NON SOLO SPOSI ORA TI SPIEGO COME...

Quindi utilizzate la vostra immaginazione per andare oltre quello che è la normale abitudine di chiunque o comunque del videomaker direttante. ok
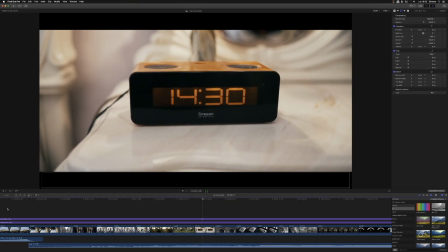[22:10]
una sveglia perché una sveglia può diventare interessante perché se la stessa diciamo l'inquadratura della stessa viene ripetuta per più volte una volta sono le 14 e 30 poi diventeranno le 15 e 30 le 16 e 30 e ti renderai conto del passare del tempo e che cosa stava avvenendo in quel momento all'interno di quella cerimonia di quelle preparazioni in questo caso ecco vi ricordate quando ho parlato dei vari modi
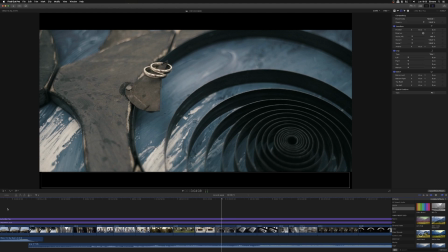[22:35]
diciamo posti dove poter posare le ferie questo è un quadro un quadro futuristico un quadro moderno ho visto questo spuntone e ho posizionato lì sono andato a cercare con un'angolazione particolare della camera questa composizione anche qui immaginazione
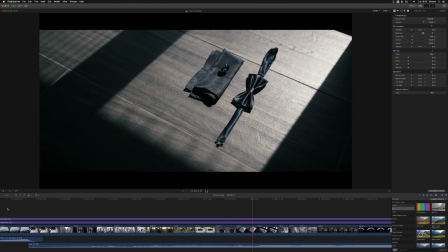[22:54]
la luce la luce il sole siamo in estate ci aiuta tantissimo a creare effetti come
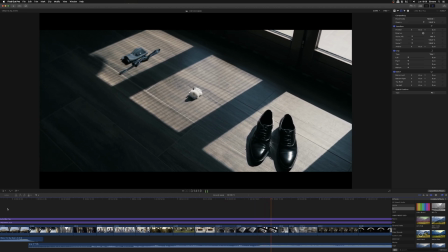[23:00]
questi perché sfruttare i quadri naturali di una finestra guardate che idea
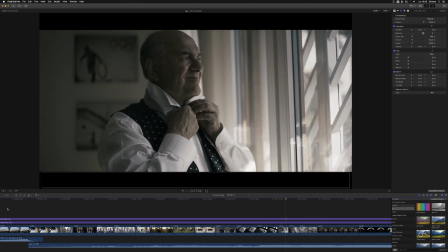[23:05]
o il papà il papà è un elemento fondamentale durante la giornata della sposa prima di tutto perché il papà per la sposa sempre quasi sempre un elemento di vanto addirittura e quindi lo stesso magari senza neanche andar glielo a chiedere si deve preparare e possiamo rubare dei momenti intimi anche dello stesso del
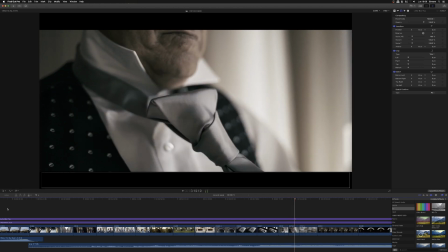[23:29]
papà che la sposa avrà piacere a rivedere o guardate come una
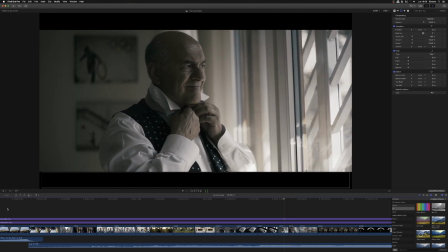[23:35]
scena può essere descritta questi sono elementi che spiego molto spesso molto bene anche all'interno del corso film wedding day di cui vi parlavo prima le scene vanno sempre descritta almeno da due almeno da due filmati cioè due inquadrature è molto
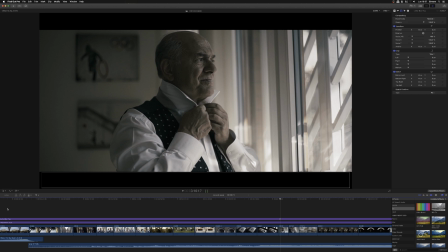[23:50]
importante perché un inquadratura da fermo comunque diventa più cinematografica più movimentata guardate
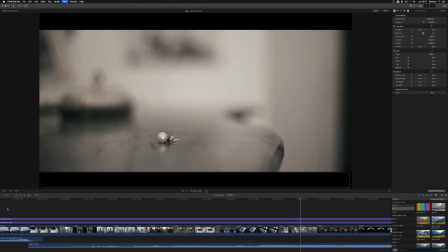[23:56]
da così e così ti fa capire perfettamente quello che sta succedendo senza perdere il senso diciamo della perfezione della ripresa qui dettaglio
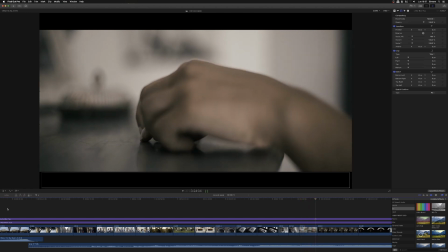[24:09]
e che cosa c'è un dettaglio guardate come non sto guardando la sposa che prende i suoi orecchini ma sto guardando come erano fatti gli orecchini siete d'accordo su questo elemento di
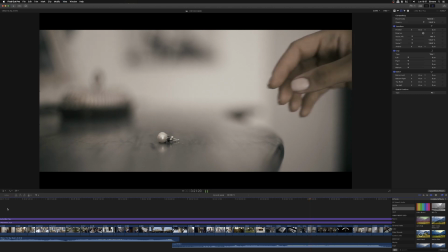[24:21]
differenziazione ho visto l'orecchino e poi vedo un gesto ok
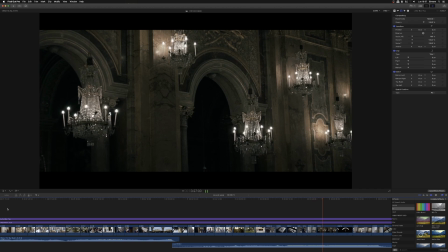[24:25]
non sto guardando la sposa ancora poi vi farò vedere un altro esempio ancora sempre ritornando alla chiesa sono un po in ordine casuale sempre guardando la chiesa elementi
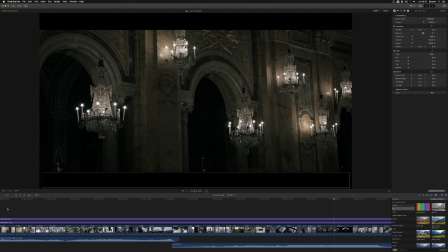[24:35]
di decoro come in questo caso sono molto importanti e vi aiuteranno a intervallare le immagini e non renderle monotene sempre con gli stessi
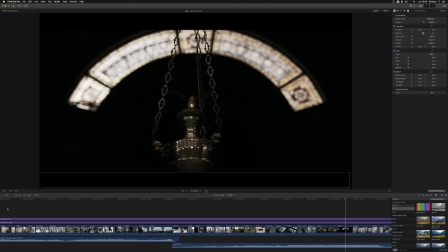[24:42]
contenuti come in quest'altro caso attenzione quando fate delle riprese della chiesa essere precisi,
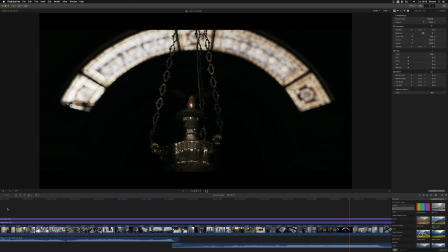[24:49]
meticolosi in quelle che sono le simmetrie, gli orizzonti, eccetera.
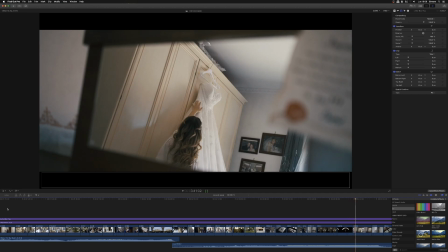[24:54]
Oh, gli specchi, vedremo adesso fra poco altre immagini, gli specchi sono importantissimi, ci aiutano a raccontare con gli occhi riflessi di qualcuno. Ho fatto il poeta,
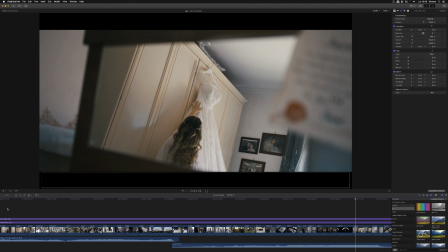[25:06]
però il concetto è che guardate come un taglio del genere possa essere molto più interessante che metterci davanti all'armadio riprendere la sposa che va a carezzare il suo vestito se la stessa immagine poi viene intervallata come in questo caso mi farò vedere fra poco da un elemento invece
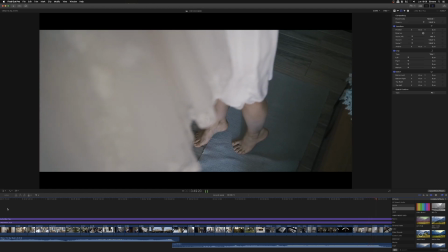[25:24]
in primo piano un dettaglio la sposa che si allunga per toccare l'abito vedete come la scena ha preso forma ok in maniera non
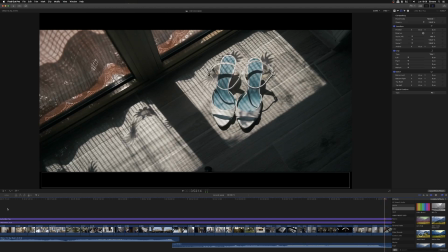[25:33]
assolutamente non banale ancora i quadri delle finestre il sole le ombre che in estate non mancano di certo che
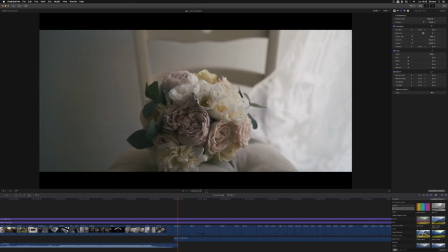[25:44]
altro ci ho messo vediamo un po di nuovo bouquet anche in questo caso una finestra con
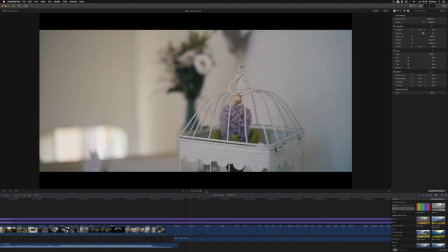[25:49]
del vento ci aiuta a far vedere un movimento e ancora guardate le fedi prese questa volta e messe su un oggetto d'arredo come questo
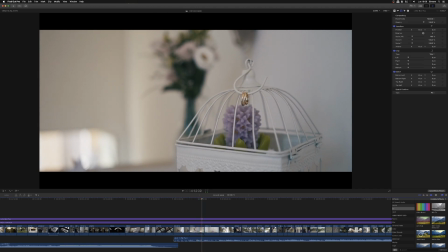[25:59]
con ricerca della profondità di campo ridotta in questo caso e poi
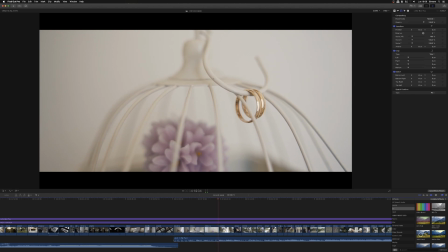[26:04]
dettaglio della stessa ok vedete come possono essere raccontate in maniera diversa Un esempio ancora di bouquet,
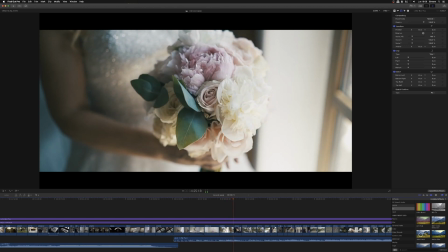[26:12]
un po' come abbiamo visto prima. Il riso.
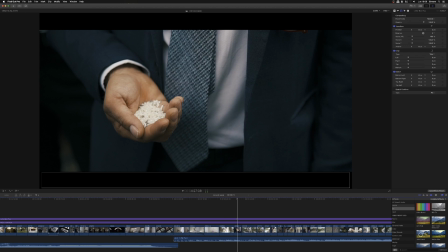[26:16]
Il riso all'uscita della chiesa, mentre che voi aspettate che i fotografi fanno le foto con nonna, zia, mamma, papà, eccetera, potete tranquillamente raccontare la preparazione al lancio del riso. Quindi andatevi a prendere tutte le bambine che cercano, che prendono, che portano il cesto, eccetera.
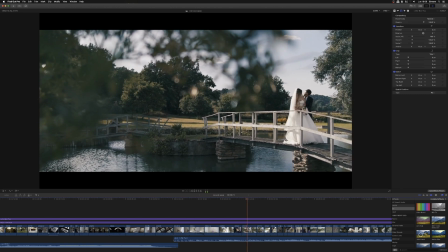[26:34]
È molto interessante. qui si passa a qualche immagine di racconto degli sposi dove gli sposi però non sono dominanti ma il paesaggio è più importante di loro questo tipo di ripresa anch'essa viene descritta e
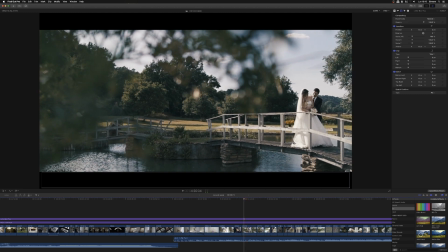[26:52]
questa metodica viene descritta ampliamente nel corso film wedding day di cui vi ho parlato ma in tutti i casi guardate
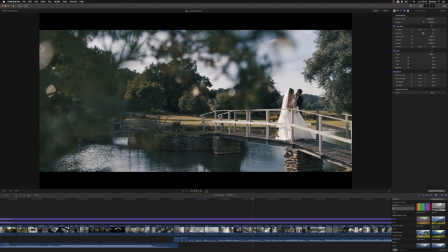[26:58]
come la camera inquinta nascosta dietro un albero può raccontare degli sposi ok
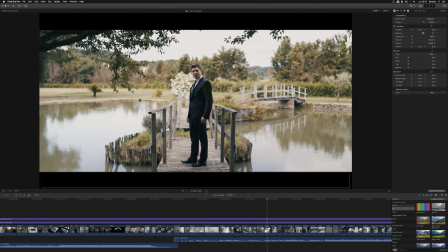[27:04]
quasi parte di un quadro e qui invece vado a raccontarvi ancora una volta
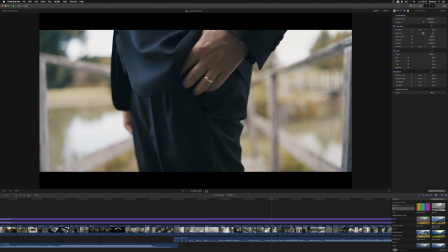[27:10]
la scena composita la mano in tasca e poi dettagli della stessa o
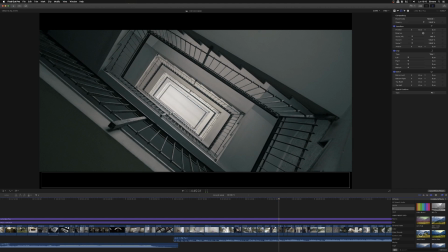[27:16]
vi ricordate quando ho parlato del raccontare un palazzo guardate come un androne delle scale
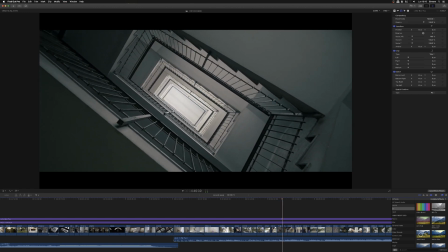[27:22]
sebbene prospettivato permettetemi questo schifosissimo termine può
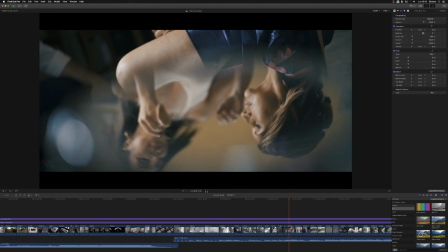[27:29]
essere interessante anche qui ok gli specchi prima abbiamo parlato di specchi altro modo per
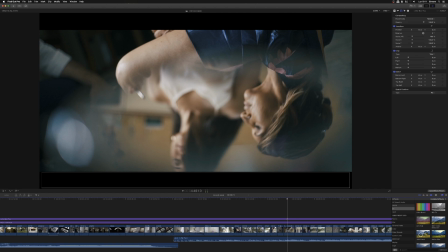[27:35]
sfruttarli in questo caso potete sfruttare utilizzare uno specchio e l'obiettivo poggiato sullo specchio stesso
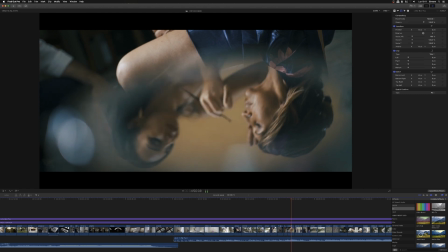[27:42]
uno specchietto basta uno specchietto da trucco è una scena che attualmente normalmente sarebbe banale può essere
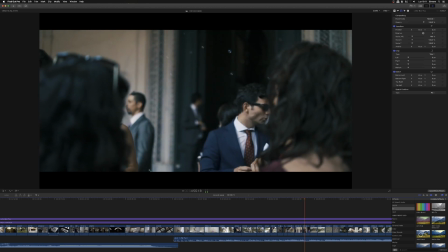[27:49]
raccontata ancora invitati che aspettano, che guardano, bolle di sapone, questo è sempre prima dell'uscita degli sposi.
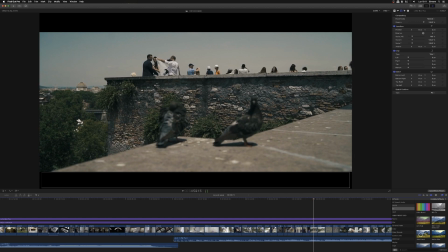[27:57]
E qui vediamo come elementi di momenti in cui il fotografo, come posso dire, sta preparando il suo setup,
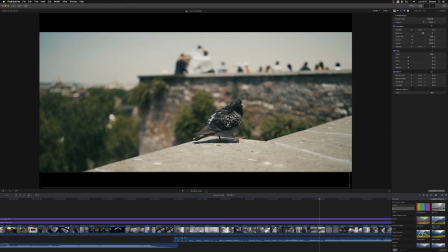[28:04]
possono diventare elementi di racconto che non tengono in considerazione gli sposi, ma tengono in considerazione il backstage di quello che c'era in quella giornata, del posto.
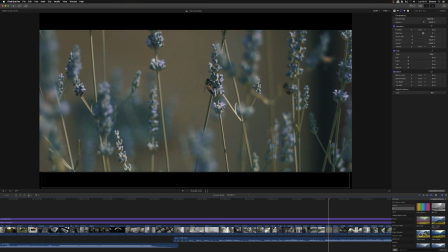[28:16]
Ancora, qui mi sono dedicato alla natura, in sostanza io spesso e volentieri arrivo, e anche di questo parlo esistivamente e racconto perché, per come, eccetera, nel corso, comunque arrivare prima al giorno ai preparativi della sposa soprattutto
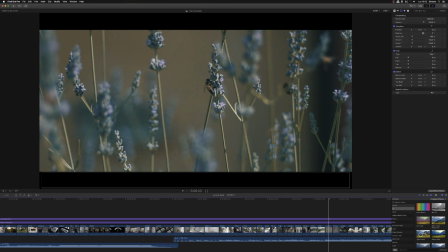[28:33]
aiuta a regalarci dei contenuti in extra molto importanti, come in questo caso.